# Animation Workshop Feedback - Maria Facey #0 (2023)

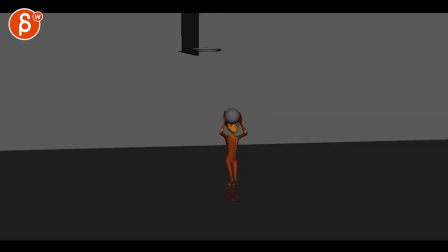0:03 Here's a shot. Let's put this in full. There's no sound. And shpaba. All right, cool. So for this one, what I would say, this is a good shot you can find online in terms of reference.
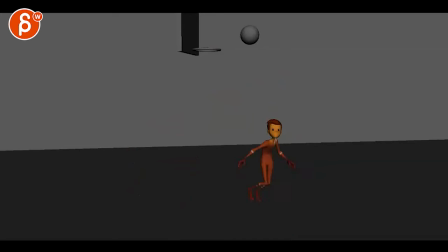0:19 And I'm curious if that was your starting point. Like, I would have some reference in here. And this could be one clip, this could be a copy paste of multiple clips. Just to get the action going. In terms of just the complexity of the move, I do like that you have this little up and down, over,
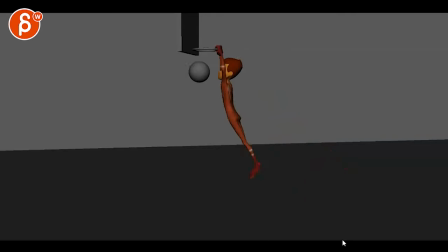0:38 turn into all of this. It's definitely cool. I think the main comment that I have would be readability in terms of just how the camera is placed and the action and the timing of the direction changes and the hang time and drop,
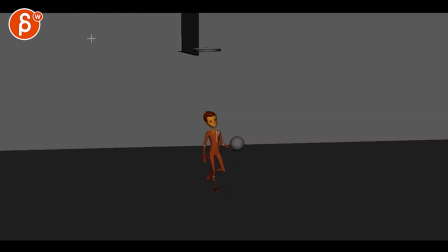0:55 especially like a weight issue. So what you could do, you mentioned this is just the body mechanics exercise, so it doesn't have to be, you know, super polished in terms of characters in the back, other players, maybe it's in the park, whatever, it doesn't really matter.
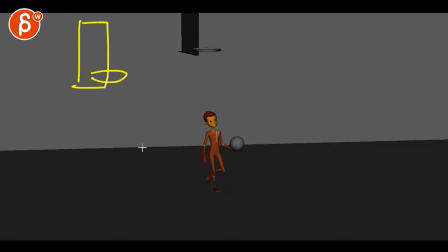1:08 I would probably still have it more around here and start him so that the action, like, this is okay because you're moving in this direction. But once we're here, A, we're covering the character's face and it's very much two camera where it's very flat.
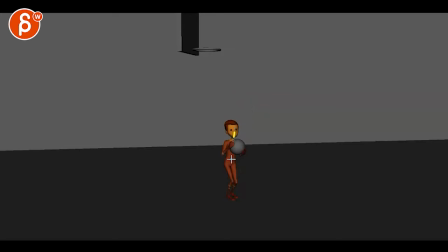1:28 Like, you don't see any type of spine line of action change in all of this. Whereas imagine the character, instead of going like this, even though I like the contrast from this and having a turn like that,
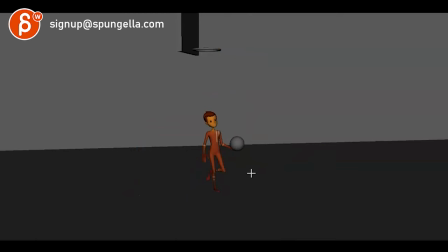1:43 you might benefit from the beginning of him actually walking this way and then shooting where it's not towards us, but it's more like this. So you just kind of turn him around so that he's shooting this way. So we have a bit more of a change where he might be hunched over, getting ready,
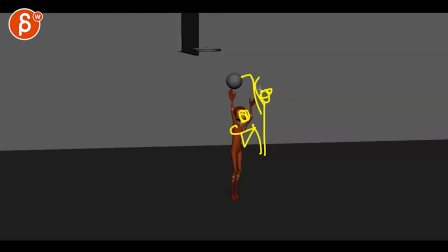2:03 and then stretched out to shoot, since it's a somewhat of a jump shot. What is this here? Tippy toe. But still, you can still have a change there. And then after that, you can still have a turn into this.
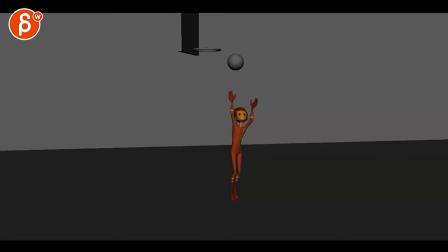2:19 Now, that being said, you're mentioning here you got feedback on this shot in the past. You've been working for a while, so this might be too much of a destructive note. So feel free to ignore if you don't want to continue on this. So to me, at the very beginning, it's just the readability because it's so flat to camera.
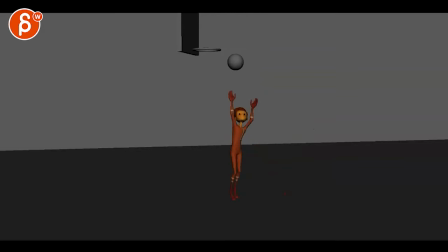2:35 The bigger issue in terms of timing and spacing would be as he comes down here, you have this moment where if you track the nose, the neck, top of the head, wherever you want, you come down, it comes to a very harsh stop where you can see it's almost like he has his head resting on the table
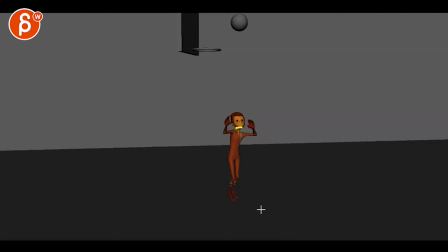2:53 and only arms kind of drop. Like, this is all kind of frozen. So watch out for, like, in your graph, it feels like we're something like this. Like in your TY, it's only locks a linear key and then it's fairly flat. Even the root doesn't do too much, but it's mostly a lock in here.
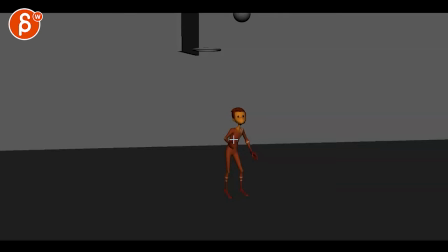3:10 Then you have a bit of a strong move up it's a hop getting ready. It's not an explosive jump where you need to be super poppy in terms of a linear key. So I would still ease into this a bit more. And same thing with the return.
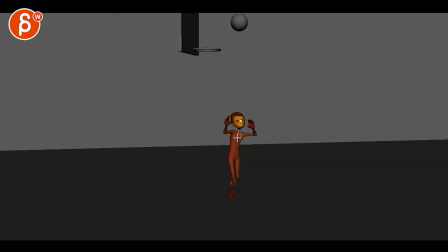3:28 If you track his nose, he's kind of stuck in 2D space. So if you track his nose, you know, it's kind of staying put there. And then it suddenly pops up and then up and then suddenly pops down, where this is more your arc as opposed to easing into this and having a softer return.
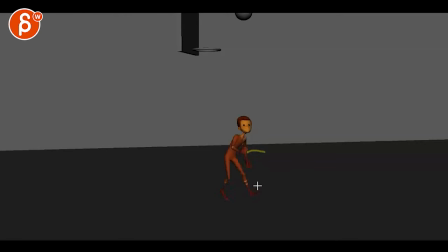3:43 Same thing with this. This feels, again, you have this, bam, this invisible table, surface, whatever that the body hits. So again, missing that kind of an ease in and ease out of that change of direction. So it feels very blocky and linear.
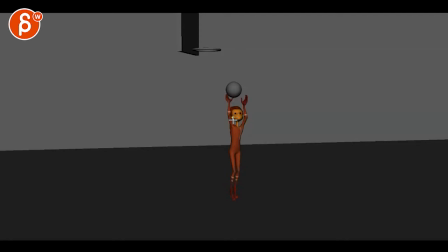4:01 Even this here, as you shoot up, you have a sudden pop to the right that then suddenly locks. Let's pretend you even ease into this move.
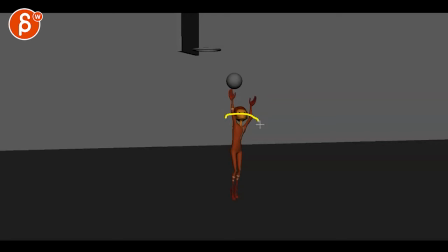4:10 As you're initiating a move like this, the momentum, you have to change direction and it takes time to change, especially since there is not a leg on this side that will push him back this way. This would be like pure the balance, regaining balance, maybe through arms, like shifting arms over core muscles for him to change direction.
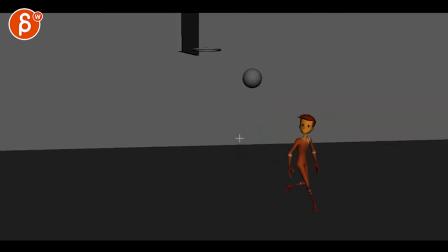4:30 So this feels just a bit too rough and linear. And like I said, this section through there, and then same thing here. So you turn, go down, this feels a bit better, you're starting to ease into this a bit more, but then we're a bit locked, so you come down a bit locked through there, and then suddenly we have this one frame.
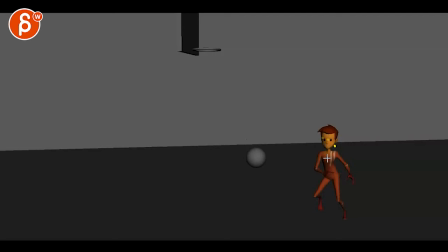4:49 You can see this here, bam, one frame pop down, and then suddenly changing direction. And again, there's enough speed for him to move, where meaning that as he changes direction, this leg has to push this way It's going to take a while, by a while, you know, 3-4 frames,
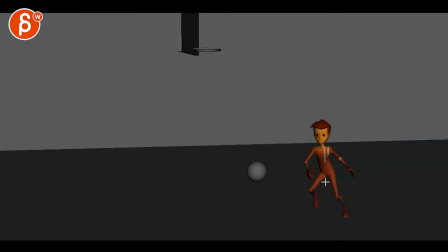5:06 depending on the style. In your case, 3-5 frames to go and turn. And in this case, we have this, again, this wall here. You can see this, how the body just hits this and bounces off, basically. This is either there's a wall that the character bounces off. There's another character that kicks the guy.
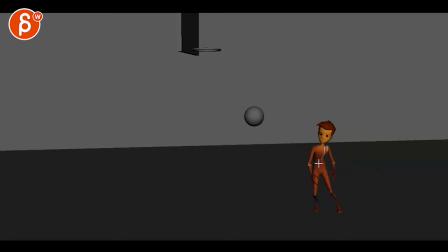5:25 Get out of here. So it doesn't feel like the weight is observed in terms of a weight change. It takes a while to change direction and to push off with this leg. My example for students is always, not that you're a student, I know, you know, your background and you've worked, but imagine you have a car,
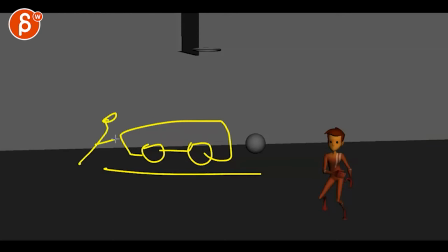5:42 which is floating clearly, but imagine a character is pushing and car is pretty heavy. It takes a while for the car to move. Now imagine after a while that car is moving and now your character is running around the car to push against it.
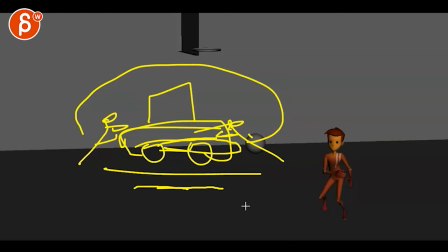5:56 So the car comes to a stop and goes the other way. This is so heavy that the car will go slowly move and then you push against. Oh, it stops and you push and it slowly moves over. Clearly the car is heavy, but it's the idea of you have an object that goes to the right or left, whatever, but it goes in one direction.
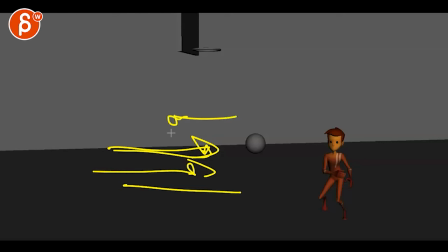6:16 Depending on the mass and the weight and the momentum and all of this, to change direction, it has to come to a stop and then the force against it to turn. Now, finger wiggles, for instance, right? There's nothing, you can wiggle your fingers really fast. Hands, a bit slower. Arms, again, a bit slower. Head, again, a bit slower.
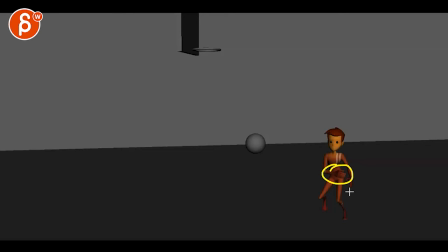6:35 And then the root, you can't wiggle as fast as your fingers. So this is one of those cases where imagine this is a small car that moves and someone is now pushing the other way. So it's going to take a couple frames for that car, as in the root here, to stop and change direction. Hope that makes sense, but that's what I would look at.
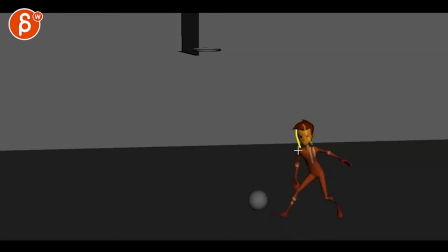6:53 Same thing here, spacing-wise, where you can see we can track the head, goes over there, and then bam, where is it? Here in this frame, hits a wall again. And then it's has even like a pivot off of here where you're moving this way and encountering the head this way, giving us a bit of a pivot, as opposed to coming in here,
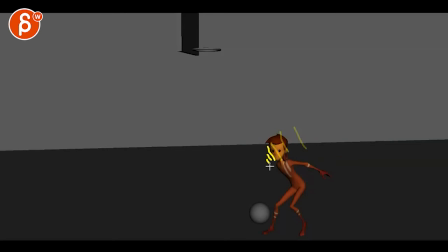7:13 and then you start and ease in, and then it would ease into here to then go up. So imagine you arc like this, and you're easing into this stop, and then explosive out again. All that is a bit missing where it feels, you hit this wall, and even this here,
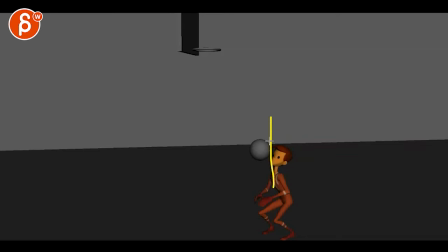7:28 it feels like a really strong linear pop in your roots that suddenly goes up. Now, it can be more explosive here. I don't mind too much. It could be here, the next frame maybe here, and then here, where you start that push and then boom, explosiveness.
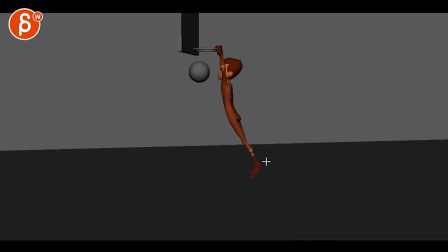7:45 But right now it feels just a bit too linear. And the same thing here. So you're up there and I'm seeing a lot of changes in spacing where you're starting to have an arc. And then up here, we suddenly pop really down to the left.
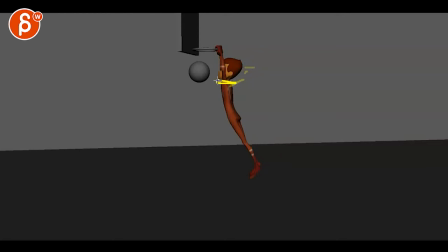8:02 But then we're suddenly going almost up again, but suddenly pops to the left. And then it slows down a lot. After all of this move, this spacing is too small here. And then we lock again in this space. There's no forward momentum anymore.